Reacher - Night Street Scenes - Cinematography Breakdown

And beyond that, you can then get into the whole detail work of cinematography and how you actually want it to feel and all the rest of
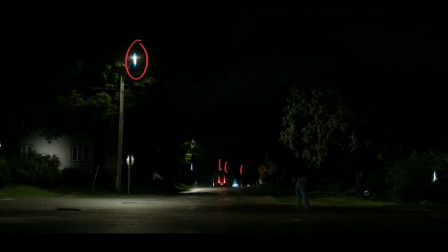252s
it. But in order to make this read, I would say we've got a light pushing in probably from this side, some kind of source just there, just pushing across and maybe lighting this. That could be something coming from this side as well, just here.
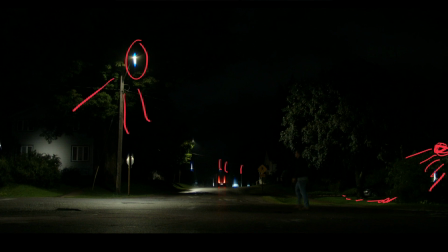271s
I don't know that it's all coming from this. This is certainly playing on the trees, and we're getting this tree lit up just here. And that one also just there. But then in the background, something I definitely want to call out is this.
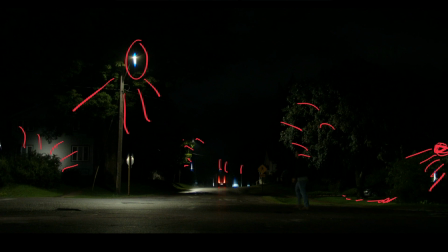286s
They put some light source behind that bush just to give this area a little bit of shape. So we've got an area of shadow, we've got an area of highlight,
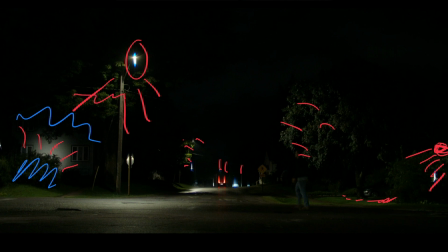299s
and then we're back to shadow, and then we're back to highlight. So it's creating these little pockets of interest, so when we look at that whole shot, it isn't just one area of street illuminated and a couple of cars driving away.
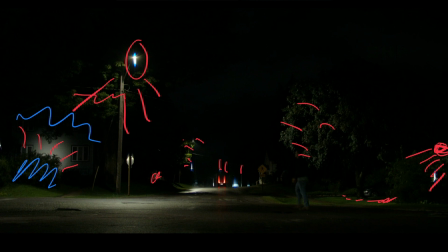314s
We do get a sense of them being in some kind of neighborhood. Little details, and you could do that with a couple of battery-powered LEDs now, no problem at all. Even the light that I've got behind me just there, which is a little Lycos LED panel, you could probably fire that into the side of a building up quite close.
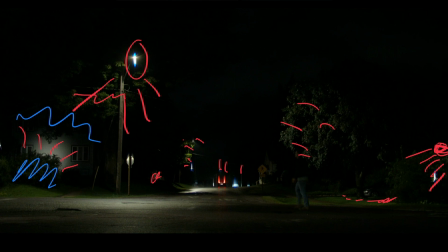330s
It would give you a little hit like that. Lighting across a large area like this is going to be much harder, but I would say with a couple of aperture lights, 300D, 300X, you could probably achieve something similar to this. You are going to always be bumping up against your sensitivity, pushing your ISO up, working with a faster lens, but at a certain point, if you're balancing to the streetlights, you don't need too much more level. You can do it. That said, you still need permits, and those can be expensive. Driving scene, nothing I'm going to talk about with these. It's just a little bit of color. We've got different temperatures of light going on, green, push, all around here, and on,
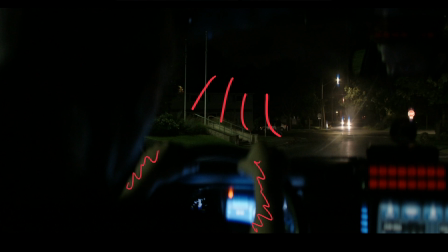374s
I can't remember anyone's name apart from Reacher's. The female police officer's name escapes me, so yeah, got light on her hands. All of the dash got blue light going on, and their police scanners and whatnot coming in just there.
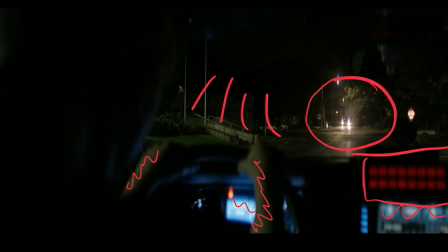388s
Much, much warmer area of light just here, coming from where that car is, and even catching up onto the trees and things. So I would say that this area feels like it's been lit by the film crew just to give us something going on down there, but maybe not. You do get mixed color temperature lighting on streets now. It's just happening where you get different LEDs, sodium vapors, all kinds of stuff like that.
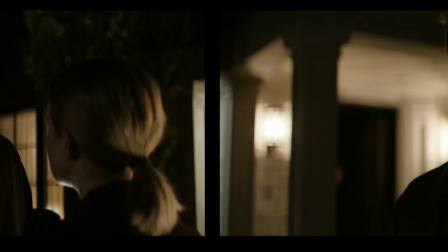412s
And then we're into this scene outside a house. It's interesting for me to look at the wide shot of this because the lights
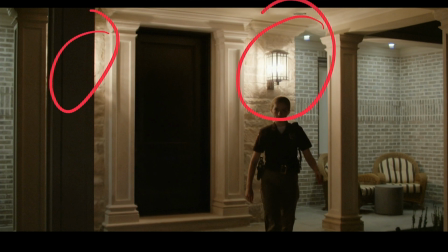421s
that one presumes are there and there, they're playing really bright in shot. If you look at how much light that is actually throwing out, perhaps they've dressed something into those, or perhaps they're just up on the sensitivity. So really, really pushing out, but it lights the whole porch area just there.
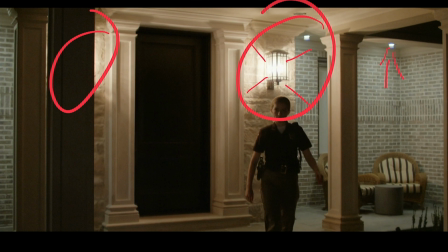438s
Then we got more downlighters playing on this whole area, and it does feel like actually those are the lights that are doing the majority of the work just there. I can't see much of anywhere else where they've been getting anything in. So yeah, working with a practical source helps you to have it in shot. You know where the light's coming from,
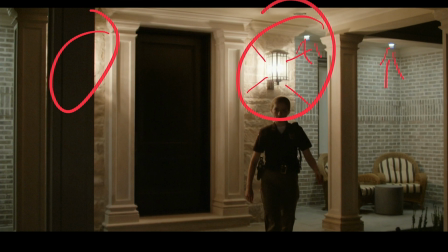454s
but it does mean that often that practical will get super bright and blown out. And if you embrace that look, then it's fine. A lot of the time in films, you go for a more nuanced approach where the practicals are there to be in the scene and you can see them and imagine that they're casting the light, but then the light's actually coming from somewhere else and they don't then play as bright and they don't blow out as much.
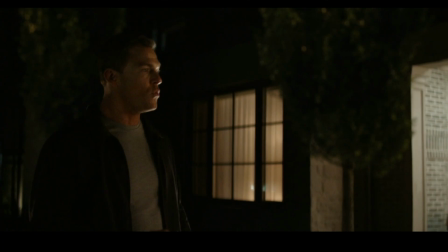477s
But it's a stylistic choice. So looking at what Reacher's got just here, he's getting a big push of light from this side, highlight down the side of his face, but he is still getting, on his fill side, an awful lot of light, more than you would be just outside a house dark at night.
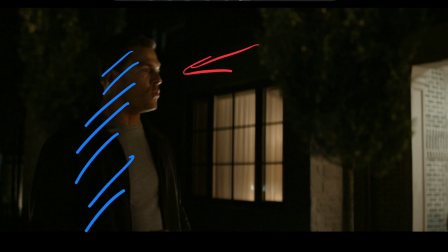492s
So they've got to have another light source in here, maybe a big bounce, just to fill in a bit of what the other isn't giving. And that doesn't have to be a super, super bright source. It can be something relatively low in level.
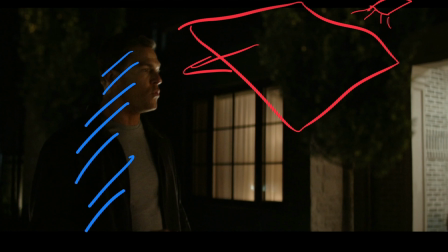509s
When you are dealing with just a soft fill, gently teasing it in and then letting the highlights play from something else, you can get away with a much, much lower level than perhaps you would if you were trying to make it a little bit more like a key. And the concessions clearly to making sure that you can see things in the background.
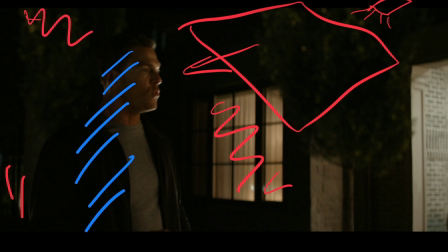527s
The trees are a little bit illuminated. We've got the window, got all of the blinds and things, drapes in the window just there. Layers of light, and you've also got layers of shadow in there as well. So there's plenty of interest going on, and the same plays out across when we get to Jack. Much cooler light on this side coming in as well from everything we saw,
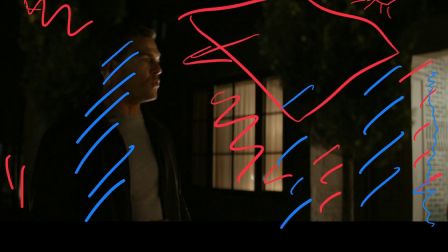550s
downlighters and the hall light, the doorway light. The eyes tell us quite a lot.
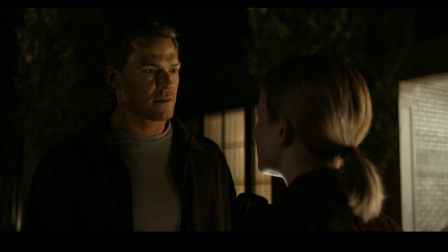555s
It's interesting that she is catching an awful lot of light from somewhere under her chin just there. Still got the main push of light coming from the house and the windows in the background. Jack has a good amount of light going across this side of his face. Still got a reasonable amount of light for the fill side.
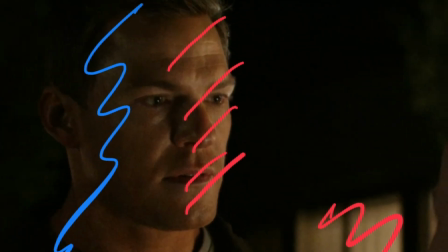572s
But if you look at his eyes, he's getting two pronounced highlights just there. And those two highlights are different color temperatures. So one can assume that one of those is going to be either the window or the porch. And then this one is rather central.
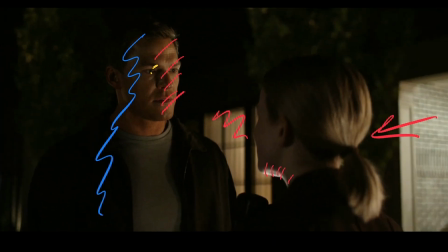591s
And it feels like maybe whatever is casting up just here is what's giving him that little catchlight in his eyes. And a little catchlight will go a long way to actually helping a character feel like they've got light in their face. If you can see something in their eyes, then it will get you much more mileage even than actually bringing in a big light source and light it the whole face. So that little twinkle can be all you need sometimes.
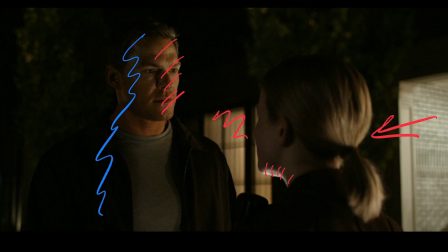616s
It's not even like we see that a lot in the daytime with him, because in the daytime he's kind of almost full Clint Eastwood, eyes squinted down. Here his eyes are much more open and we're getting that little ping in there. So I'd say that in the night scenes he feels a little bit more relatable.
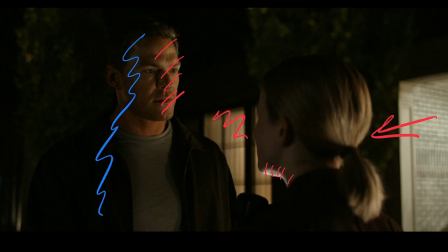634s
You get a little bit more in his eyes. You're seeing a bit more emotion in that. Gives it a different vibe.
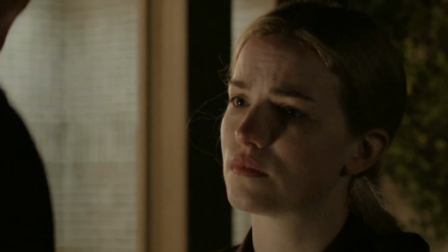640s
Likewise, when we look at her, we do see that light pushing in just there. Got that tiny little catch light actually making it across to both. And if you look at the shadow of her nose, you can see this feels like something's coming in quite low. So we've got highlight down the side of her face.
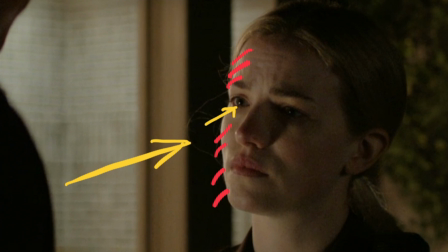660s
Shadow is kicking up and round like this. So it really does feel like a low push, and the catch light actually reinforces that because it's low. It's on the lower hemisphere of her eyeball, so you know that it's got to be kind of below her eyeball level height just there. So I would be inclined to say that they brought a little light in, they're pushing it up. If they're going completely dogma and trying to shoot everything just with the practicals that are in the shot and just bring in a little bit of bounce or something, then maybe that's just a little lawn light, something, you know, you stick to mark your path and it's just pinging into her eye.
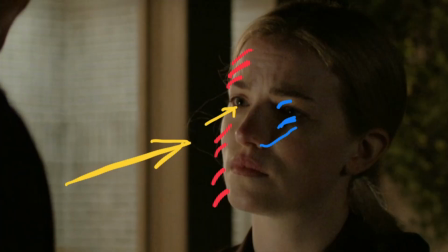699s
Completely possible. I'm inclined to say not, but until I find some behind the scenes shots of this, I'm not going to know.
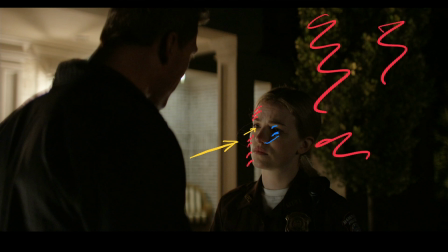705s
Got a lot of light going on in the trees, just helping to frame everything. All of those little areas of light and shadow giving you plenty of framing references for where we are and what we got in the background, and making sure that we still know that we're in this location and where everyone's positioned. So that all plays quite nicely. I wouldn't say it's the most finessed night shot that I've ever seen, but there are a lot of little techniques that you can use just here, especially getting a little ping of light into the eye, and especially the trick of getting something into the background, even if it's just shining something on the trees, even if they don't look super realistic.